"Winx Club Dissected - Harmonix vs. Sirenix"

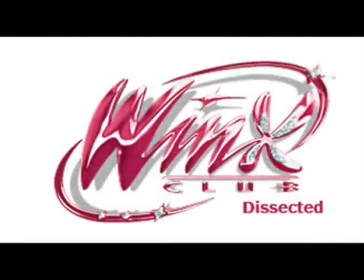[0:00]
Welcome to Winx Club Dissected, a segment in which I carve into specific topics regarding the aforementioned show and see what the hell is going on. In this edition, we will take a look at the dual transformations featured exclusively in Season 5,
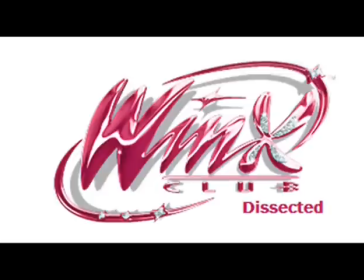[0:16]
because apparently one transformation wasn't bringing enough money on Tulsi's revenue, harmonics and sirenics. To properly do so, we will split this dissection into different categories and examine them individually.
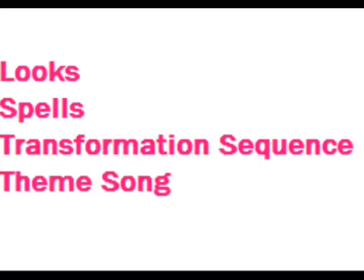[0:27]
The grunts we will cover are looks, spells, transformation sequence and theme song.
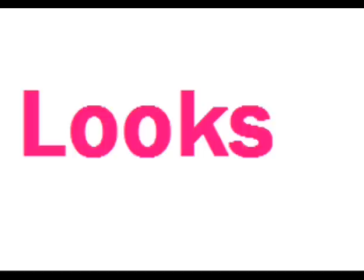[0:33]
So without further ado, let's cut this mother up. Both transformations are water themed but obviously radically different in their design.
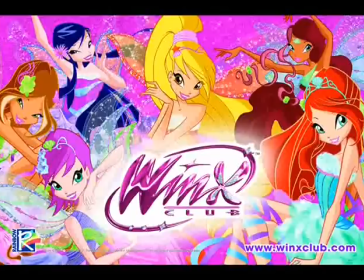[0:41]
Harmonix is elegant and flowy while Sirenix is more edgy and avant-garde.
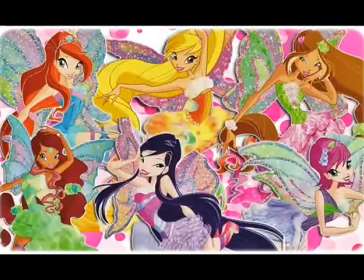[0:46]
However, they have both been extensively criticized by the fans for not having enough variety when it comes to each fairy's outfit.
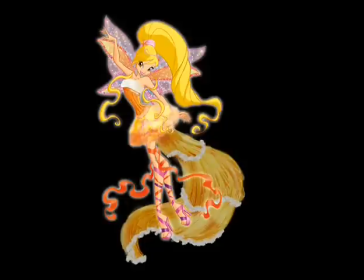[0:53]
Now, when you look at harmonics, it doesn't really scream water fairies.
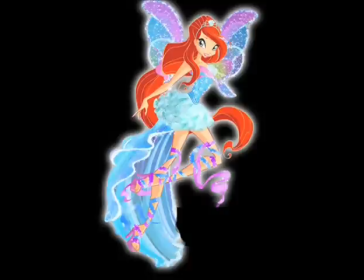[0:57]
In fact, there aren't any ocean-based designs in the costumes at all, other than the seashell headpieces they sport.
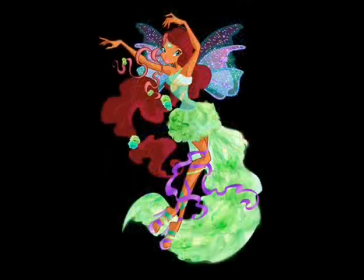[1:03]
The dresses don't really look all that much alike to me, but they do all follow the same pattern.
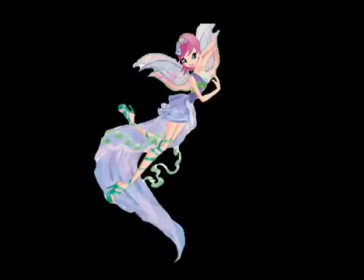[1:08]
Top piece with some peek-a-boo ruffle somewhere, the neatly layered skirt,
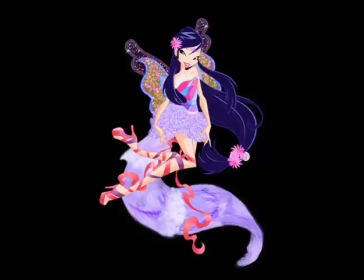[1:12]
the long renegade bride trains behind them, and those super high-heeled shoes with those long decorative strings.
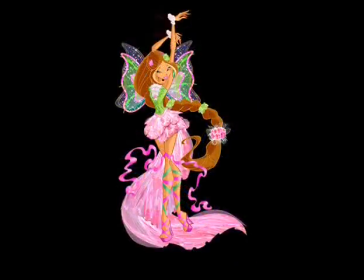[1:18]
How the hell they swim in those is beyond me.
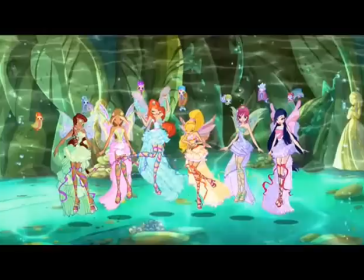[1:21]
But still, regardless of the fact that it's not the smartest choice when it comes to combat wear, I think Harmonix looks great.
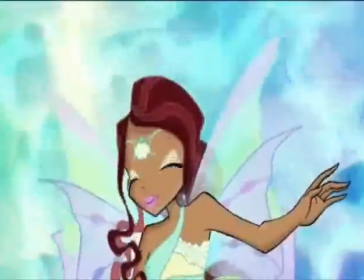[1:28]
Each girl, except for Tecna, has her own custom-made ponytail, which only adds to the beauty.
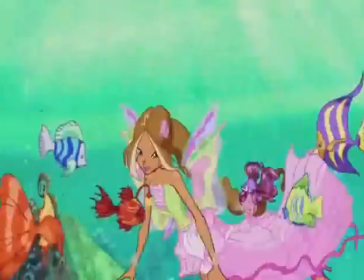[1:33]
Aesthetically, Harmonix is one of the best looks the fairies have had, and the first in years to actually give Enchantix a run for its money.
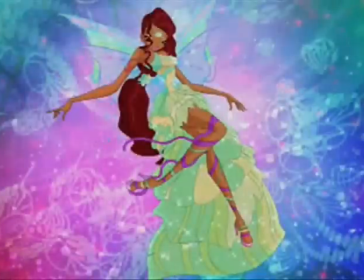[1:41]
The designs are simple yet intricate without any over-the-top spectacle, making it a very neat and glamorous fairy form.
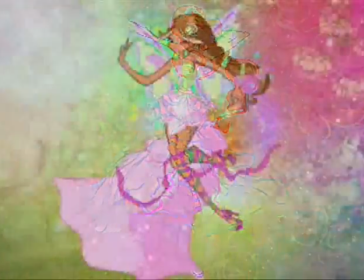[1:48]
Choosing to go with pastel colors instead of the usual darker shade was an excellent idea.
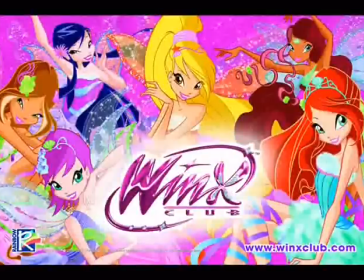[1:53]
The colors are bright and really pop out. Next to each other, each fairy stands out and shines in her own right.
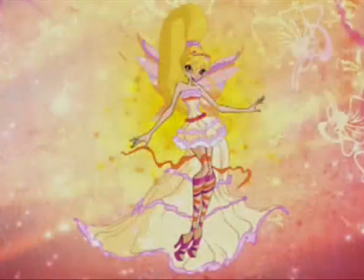[1:59]
The smaller, less attention-grabbing wings were also a nice touch, especially after the cinema screens the girls had on their back in the Believix form.
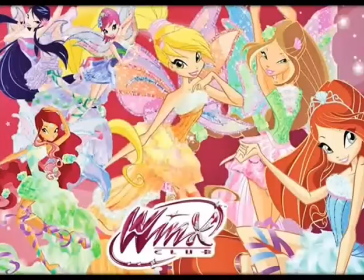[2:07]
To me, Harmonix was on point with the looks. Serenix, on the other hand, is a bit more on the money when it comes to water-themed looks.
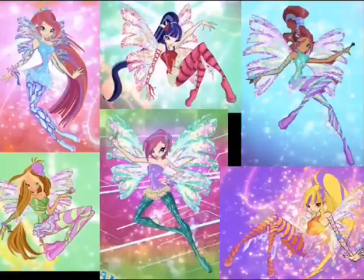[2:16]
Having a wetsuit-inspired design with a top with sometimes odd-looking cutouts, finish with fins on those Look-At-Me leggings, and depending on the art, scales.
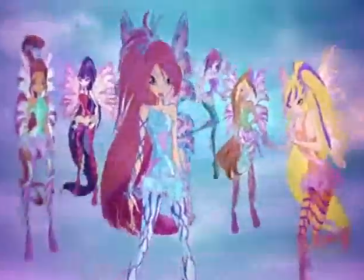[2:25]
Now, Sirenix definitely looks more badass than Harmonix, and definitely seems to be more practical.
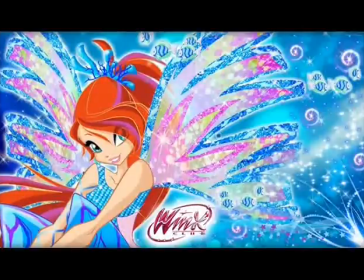[2:30]
I was defending Sirenix for looking cooler than Harmonix based on the stock art. However, all of that changed when I saw it on the show.
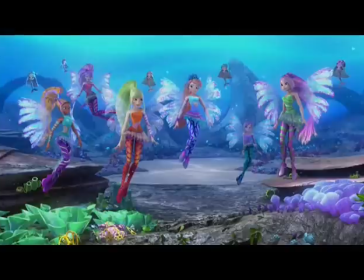[2:38]
Sirenix really looks similar in each girl. Make them all the same color, and you take longer to see the difference.
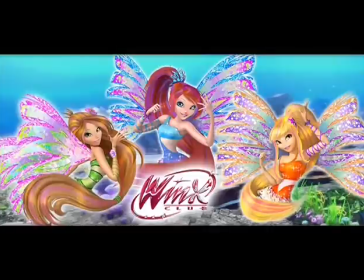[2:45]
Let's face it, Sirenix is that ugly baby that you have to turn around a lot before you can find a good angle and say it's cute.
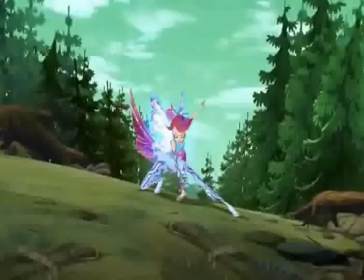[2:51]
Sirenix looks awful on screen. Everything about it feels wrong and it's all because of the very lazy way it's presented to us.
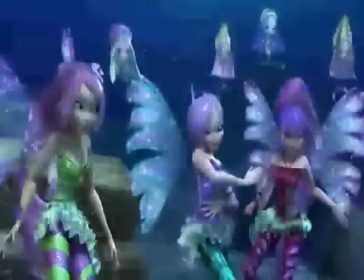[2:58]
The CGI version kinda saves it but does not make up for the very poorly way that it's crafted for the show.
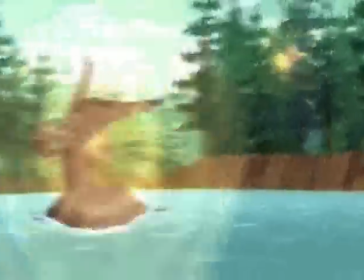[3:04]
I can't even point out what exactly is the matter with it.
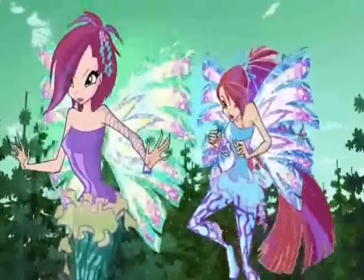[3:08]
Maybe it's the cutouts that seem to deform the verses bodies or the hairstyles that look like Edward Scissorhands trying to give a razor cut with
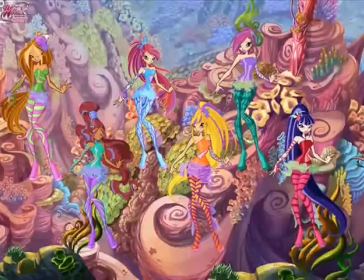[3:15]
a kitchen knife or the absolutely mortifying overskirt that seemed like somebody just made some random doodle drawing in paint, color the insides and copy-paste them over the character's crotch. The wings I understand are supposed to resemble seashells but I certainly don't see it.
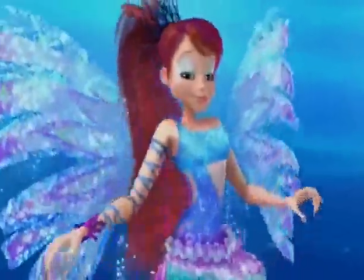[3:30]
They just look like a kindergarten project gone wrong. And what the hell with the hair color change?
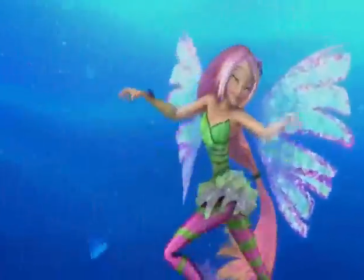[3:37]
Obviously another device for the dolls this ended up being one of the most annoying things of season 5.
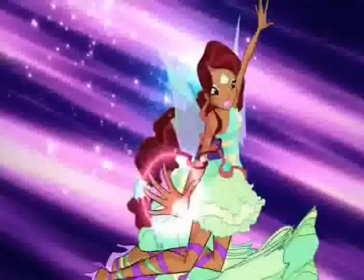[3:44]
Harmonix had very few spells, but those few were some of the best and most original spells out of the whole series.
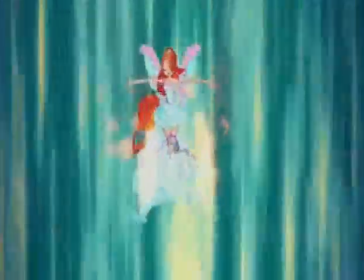[3:51]
I'm talking about stuff like Dragon's Embrace, one of Bloom's most impressive spells to date.
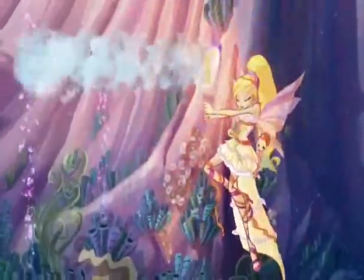[3:57]
Shining Mirror, where Stella summons an actual mirror to counter attack her opponent with their own attack.